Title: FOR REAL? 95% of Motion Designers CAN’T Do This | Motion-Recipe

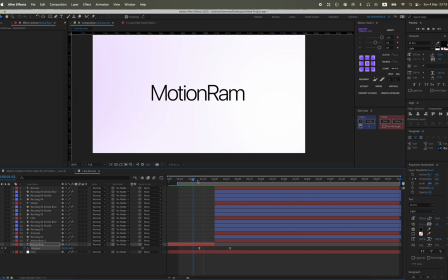746s
And so, roughly speaking, it's divided into 3 parts.
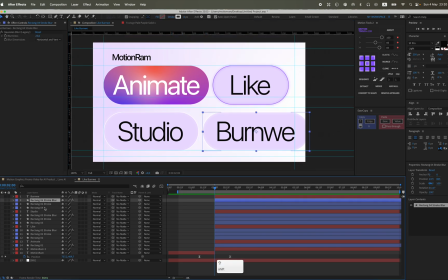750s
Motion RAM, then these 2 texts with a rectangle, and the next 2 texts with a rectangle. Like this. I can pronounce it. And we animate them by position.
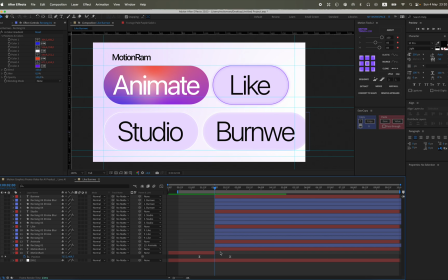765s
Also, the timing, the duration of the animation more precisely will be 1 second, 10 frames. These will be... Oh, and we'll also link our second text like,
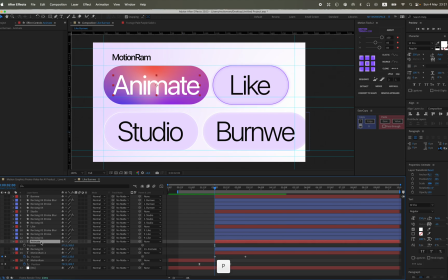784s
link it to animate, and burn the VBS, link it to studio, so everything is neat. And essentially, we'll only need to animate 3 texts, 3, these 3 layers.
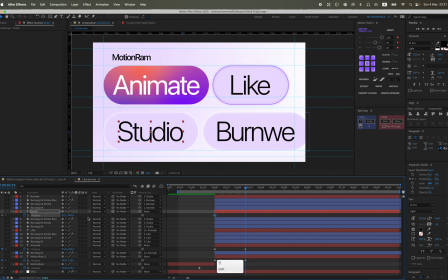801s
This is the animation we get, and we need to make a small offset to make it more interesting.
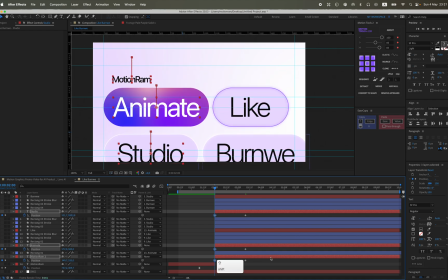809s
Since there are different numbers of these layers, we need to do this manually. Just move them, I think, by about 2 frames, and 2 frames should be enough.
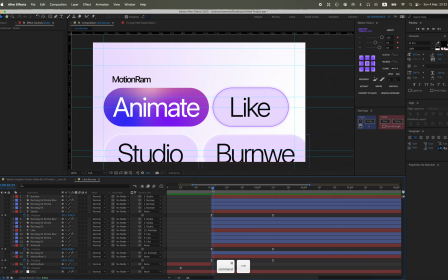824s
So each animation is 2 frames. Yes, in principle, it's cool. And you need to find approximately the middle. But it will be cool, I think, when it will be in the mid.
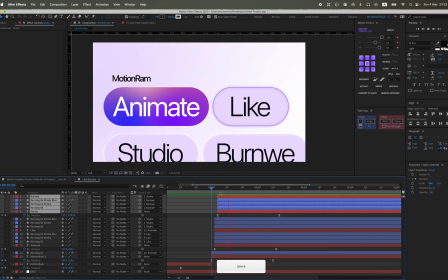841s
Well, yes, somewhere approximately in the middle of the entire overall animation.
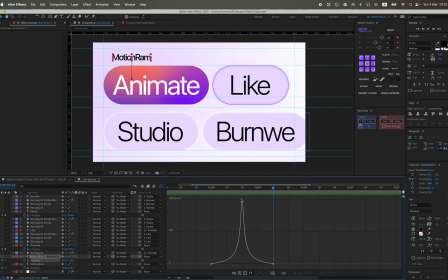848s
That is approximately so that these second keys are on the word animate, right in the middle of this animation.
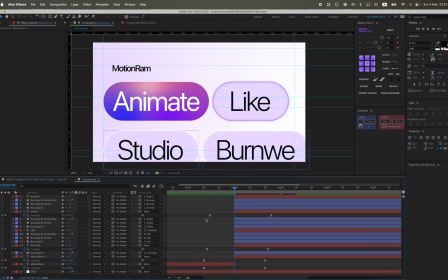857s
So it will be, because the third animation on studio is a bit too far, and on motion RAM it's too close.
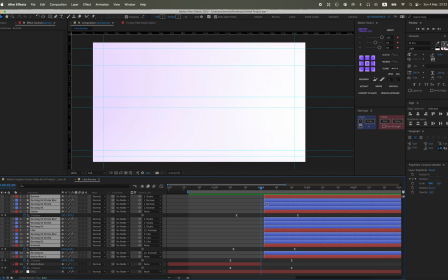867s
So it will be great on the second text to cut it right in the middle.
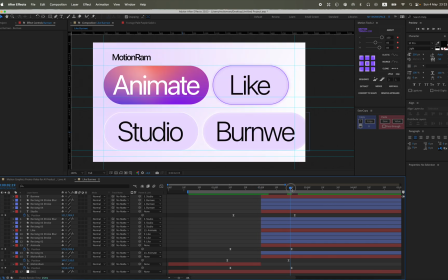872s
And a little bit, I see, we need to move the first motion RAM text slightly higher to the left, because the animation is
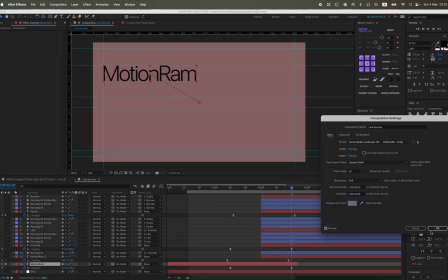882s
too weak. It needs to be placed a bit higher. And here's what we get.
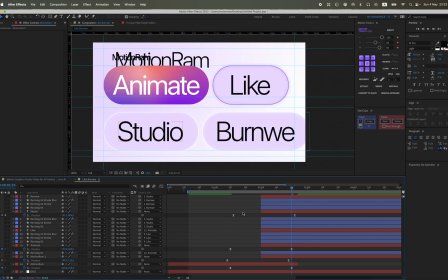892s
It's already indeed turning out rather well. Yes.
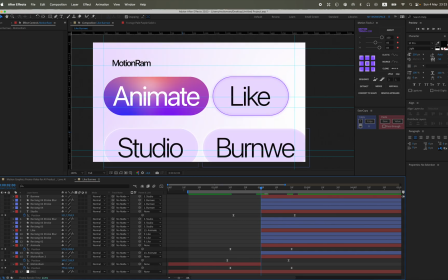898s
Let's make it a bit more dynamic so that our typewriter
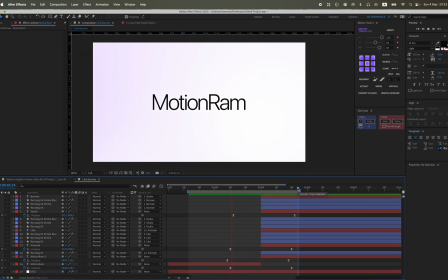904s
effect writes a bit faster with more overlap on the position animation. This looks more dynamic to me. Like this.
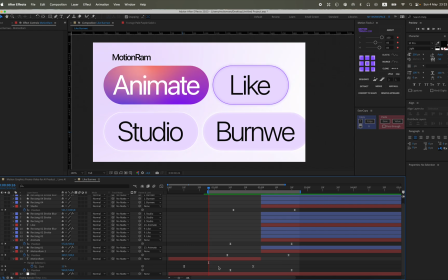916s
Yes, and I don't like that the text motion RAM, this first one, doesn't reach the second motion RAM. So I've extended it a bit, and it needs to reach at the breaking point.
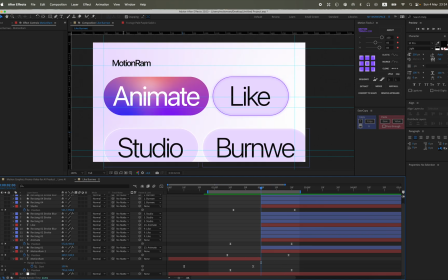932s
The text should reach even more precisely. It should slightly overlap the second motion RAM.
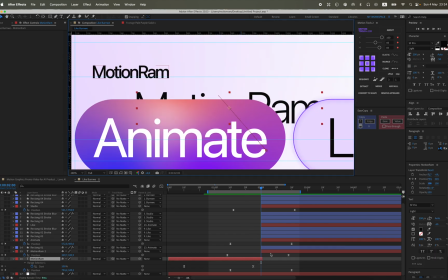939s
This will be like a deceptive maneuver, as if our text flies into the other text and transforms into that text.
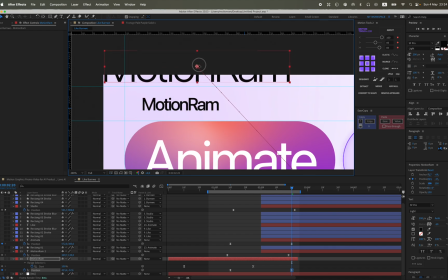947s
And for more dynamics and a greater deceptive maneuver, we'll also animate by scale. That is, it will fly into the second text and shrink.
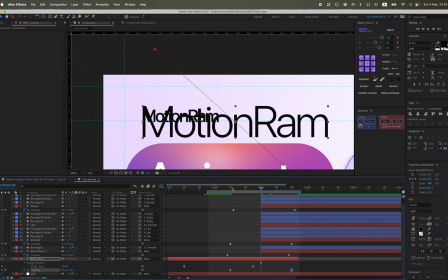959s
And then at the moment of the match, it simply cuts off,
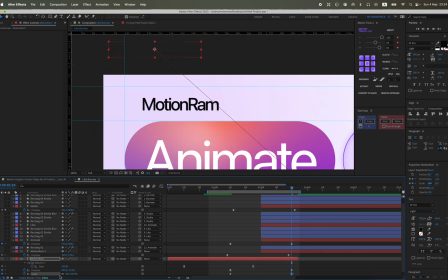964s
as if it flies into that text and transforms into it. That's the trick for you today.
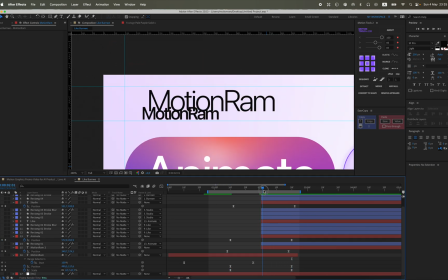975s
Oh, and also for the first text, let's
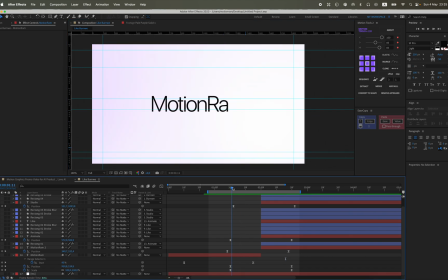981s
additionally add animation for the position. So we'll add a null and animate it from left to right. You'll understand why later.